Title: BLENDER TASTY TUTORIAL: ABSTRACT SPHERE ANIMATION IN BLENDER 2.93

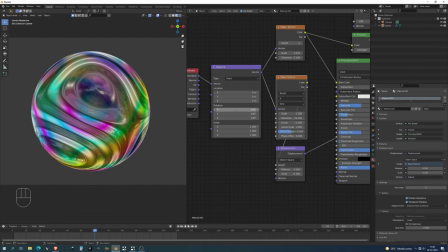So I'm just going to clear the keyframes and I'm going to reset everything to 0. Let me return to the first one, insert keyframes, and let's go to 120. Let's try with 90. So it's going to be a bit of a softer movement.
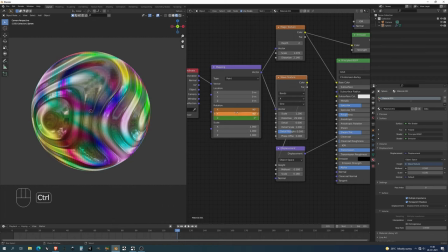And let's just do the X and the Y and not the Z, okay? Don't forget to insert the keyframes, and let's try it. This is a nicer, more fluid motion. It's not looping, but if you wanted to make it looping, you could do, let's say, 240 frames on the bottom,
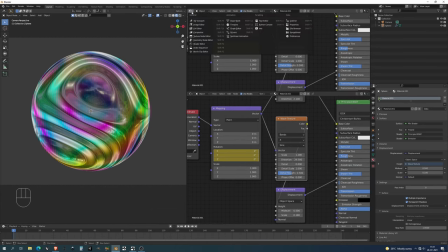and then split your screen like so, and choose the top menu to be the graph editor. And if you choose the mapping node, it's going to show you the curves.
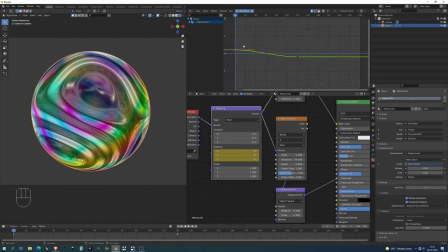Click on normalize so you can see all of the curves, and there they go. You can press C and just choose the first, let's say, keyframes, control C, move to the end of the animation to the 240 mark, and paste it.
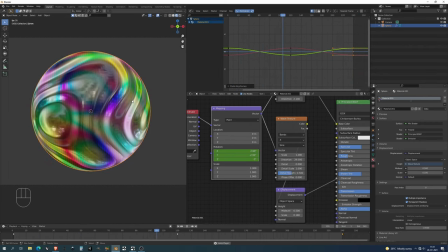And now we have a nice looping animation. It's returning back, going back. This is how I would loop usually an animation. Do also a bunch of curve work, but for now we don't need it.
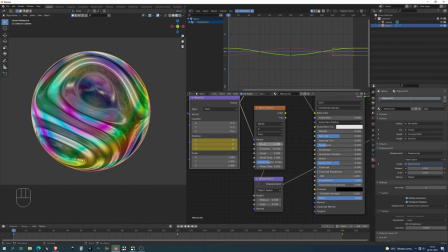Another thing we can map at this point is also the wave texture. I'm just going to do the scale and let's say the distortion. I'm going to go to 120. Let me increase the scale to, let's say, 2.5. Insert the keyframe, and maybe we can increase the distortion. Insert the keyframe.
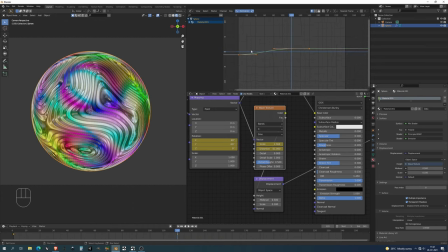Now, since we have same principle as earlier, we can just click, on these, control C, and then copy them to the end of the actual animation.
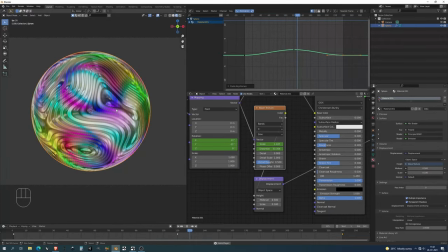So let's see. So it's a really weird, really trippy type of animation.
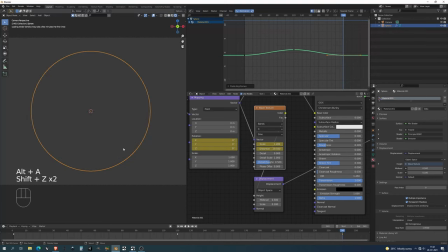Let's go to our rendered view to see how it looks at different points and stages.
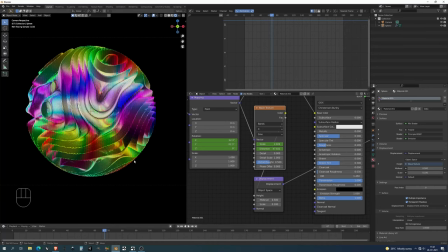This is also how you make sure that everything is working correctly.
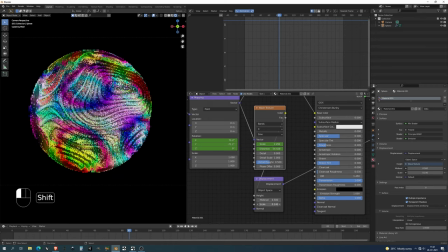Now, if you're not sure, maybe the displacement is a bit too strong, so we can lower it down like that. I don't know. I'm not entirely sure about the strength of the whole thing, so probably I'm just gonna leave the distortion.
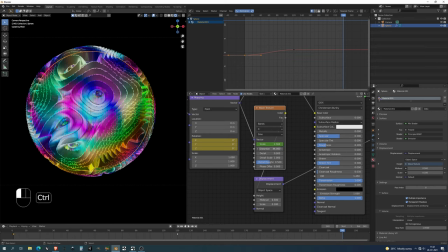So for the distortion, I can just click on clear frames, lower it down to where it was initially at about 40, and that's it. Now we can again lower the scale of our displacement so we have this nice wobbly wavy thing.
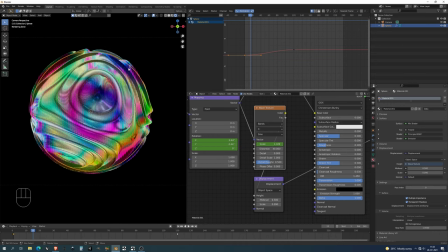And that's basically it. That's basically how you animate this wibbly wobbly type of abstract sphere. So yeah, this is going to be it for this tutorial. Hopefully you've learned something new. As always, this is a free resource file available with this video.
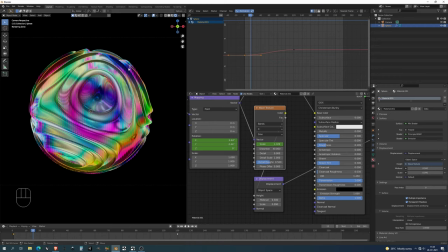You can find it on my Gumroad in the link in the description. Don't forget to like the video, subscribe to the channel, and let me know what you thought down in the comments. And I'll see you in the next one. Bye.